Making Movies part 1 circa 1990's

Hello, my name is Mr. White. Today we're going to talk about making movies with iMovie in class. Our goal is to make something that looks as professional as possible, runs smoothly, and looks like it belongs on TV. To start, we'll look at some mistakes that are made by rookie filmmakers. The first mistake has to do with microphones. Many times they're not used when they should be. Like now, you have to strain to hear me, and the quality of the sound is lacking.
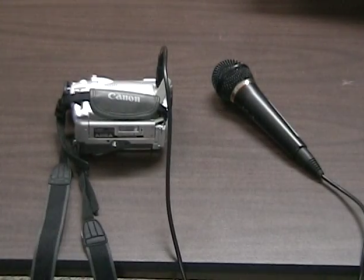26s
Another thing to remember is you have to be careful when you place the microphone jack into the camera.
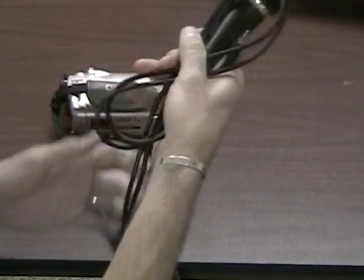32s
It's very fragile, so you don't want to be moving the microphone around or the camera around while the microphone's plugged in.
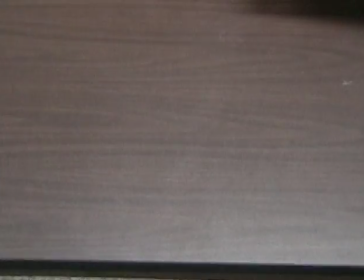39s
When you move the camera, you should always unplug the microphone. Another mistake has to do with the use of a tripod.
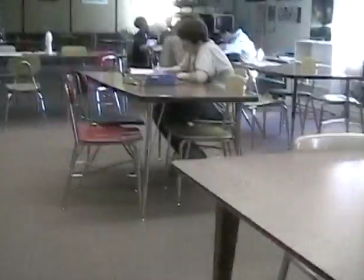44s
Without one, total disorientation can result. All the other shots in this film used a tripod.
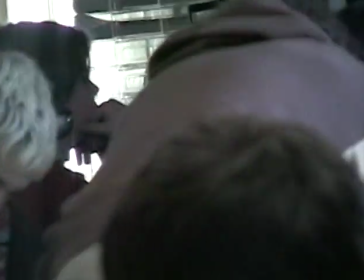51s
As you can see, the feeling of the shot is very different from the rest of this film. You have little idea of what is going on here.
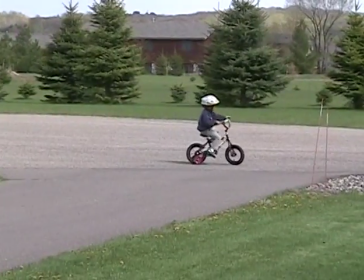59s
Our third mistake to avoid has to do with zooming.
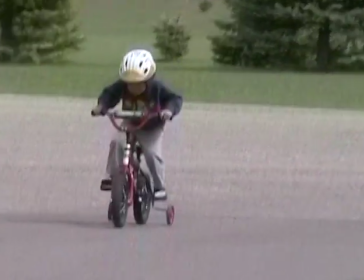63s
Rookie filmmakers use this feature way too often, and when they use it, they tend to zoom in and out too fast.
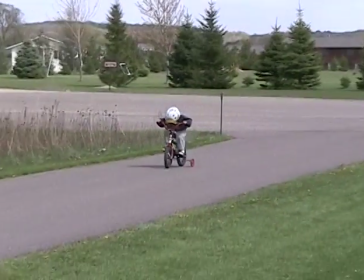69s
Zooming in and out several times, back and forth, makes the viewer disoriented, and the focus of your film is lost to the feeling of dizziness.
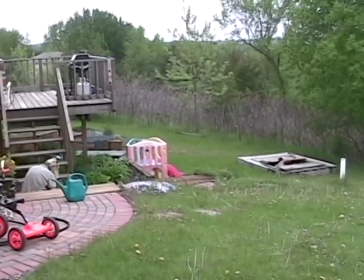79s
This would be a much better example of when to use a zoom.
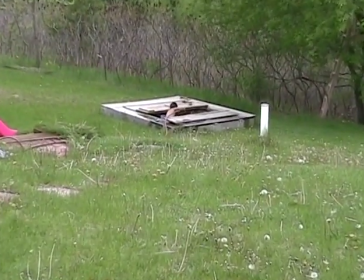82s
You set the scene in somebody's backyard, and that there's a little boy playing in the sandbox, and then you're interested in what he's doing, so the camera zooms in to see.
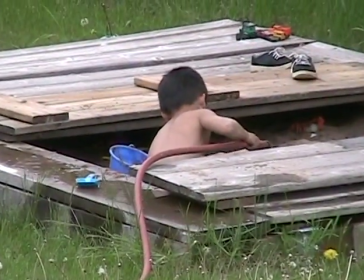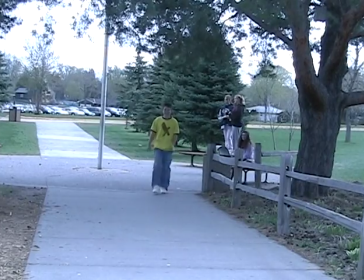98s
Our fourth mistake has to do with distance from the camera. Your most interesting shots are close-up or medium shots.
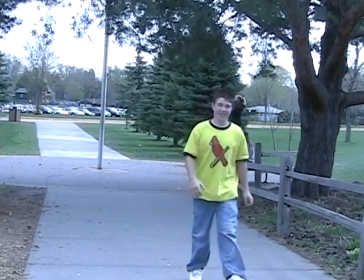104s
Notice here our subject is shown entering the door from two long-distance shots. It seems boring and slow.
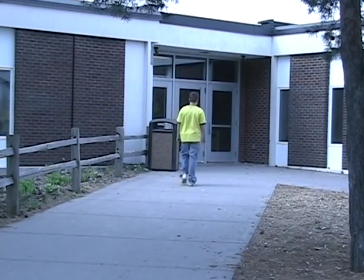110s
Next is a better way to convey the same idea.
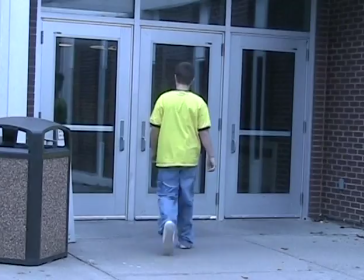113s
It involves filming the subject 4 separate times entering the door and shooting from several different angles to create the appearance that you have several cameras.
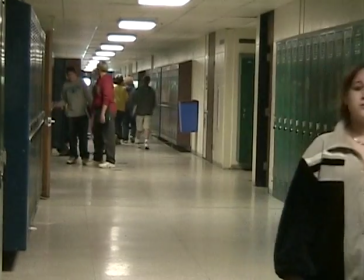121s
This next clip shows that clips usually should average about 7 seconds.
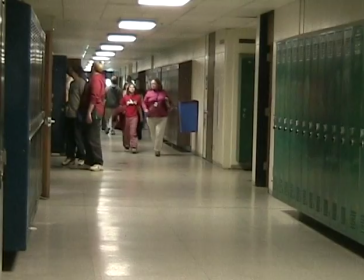126s
Longer length clips like this one leave the viewer wondering what is going to happen.
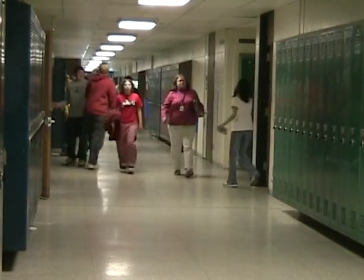130s
And when nothing happens, boredom sets in.
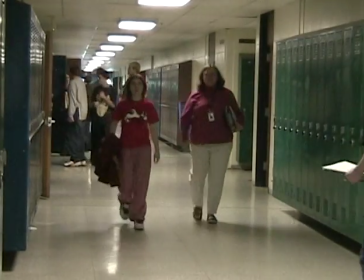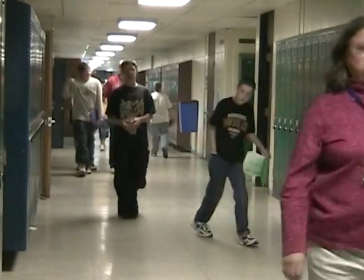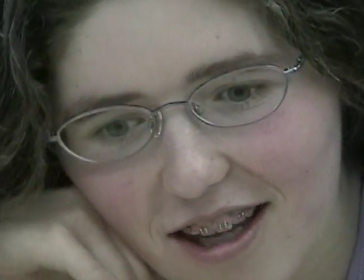144s
On this example, the camera is too close. With the slightest movement by the subject, they move off camera.
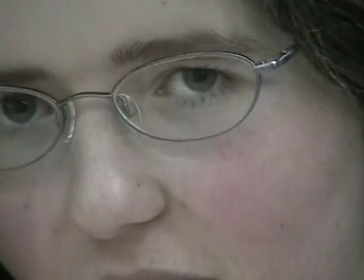149s
The viewer has no idea where the shot is being taken, and this leads to confusion. And finally, we have the pan.
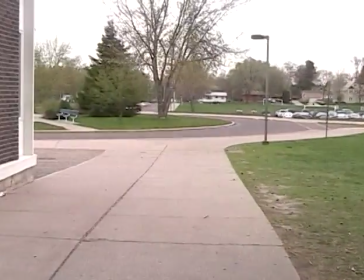156s
Rookie filmmakers are excited and want to show everything. This leads to the fast pan.
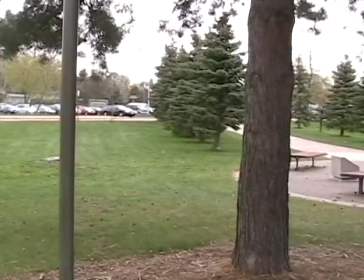161s
It's confusing and disoriented. If you truly want to show the area set the scene, do it slowly.
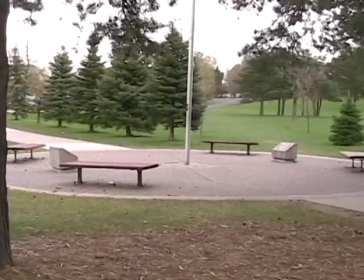168s
You might have to try it several times before you get it to be slow enough, like this.
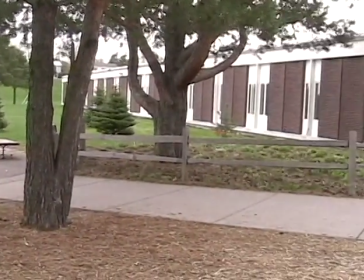Let's review the technical mistakes.
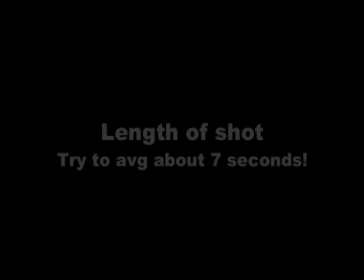Next, let's look at some ideas to make your video flow better, look more professional, and easier to watch. Let's look at the rule of thirds. In the rule of thirds, notice in all these clips, my eyes are about 1/3 from the top of the screen and 2/3 from the bottom of the screen.
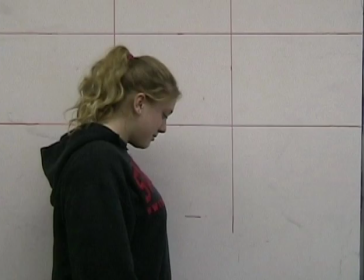223s
This is a good place to have your viewers focus. Some more ideas to keep in mind are lead space and headroom.
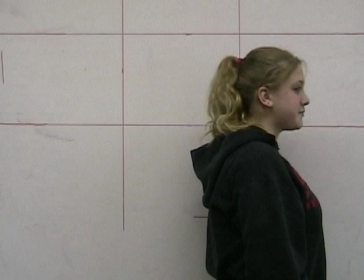230s
When you have people in your shot, there should be more space in front of them than behind. Notice how awkward this shot looks.
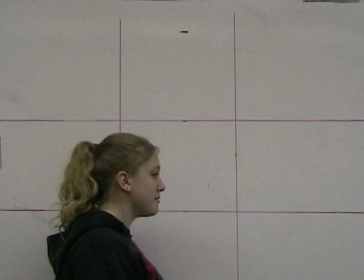236s
And this one. You want to go up to the TV and look to the right and down to see what is missing in these shots.
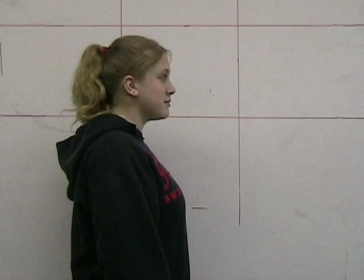242s
Providing proper head space and lead space puts the viewer at ease. Here's an idea that'll save you a ton of time.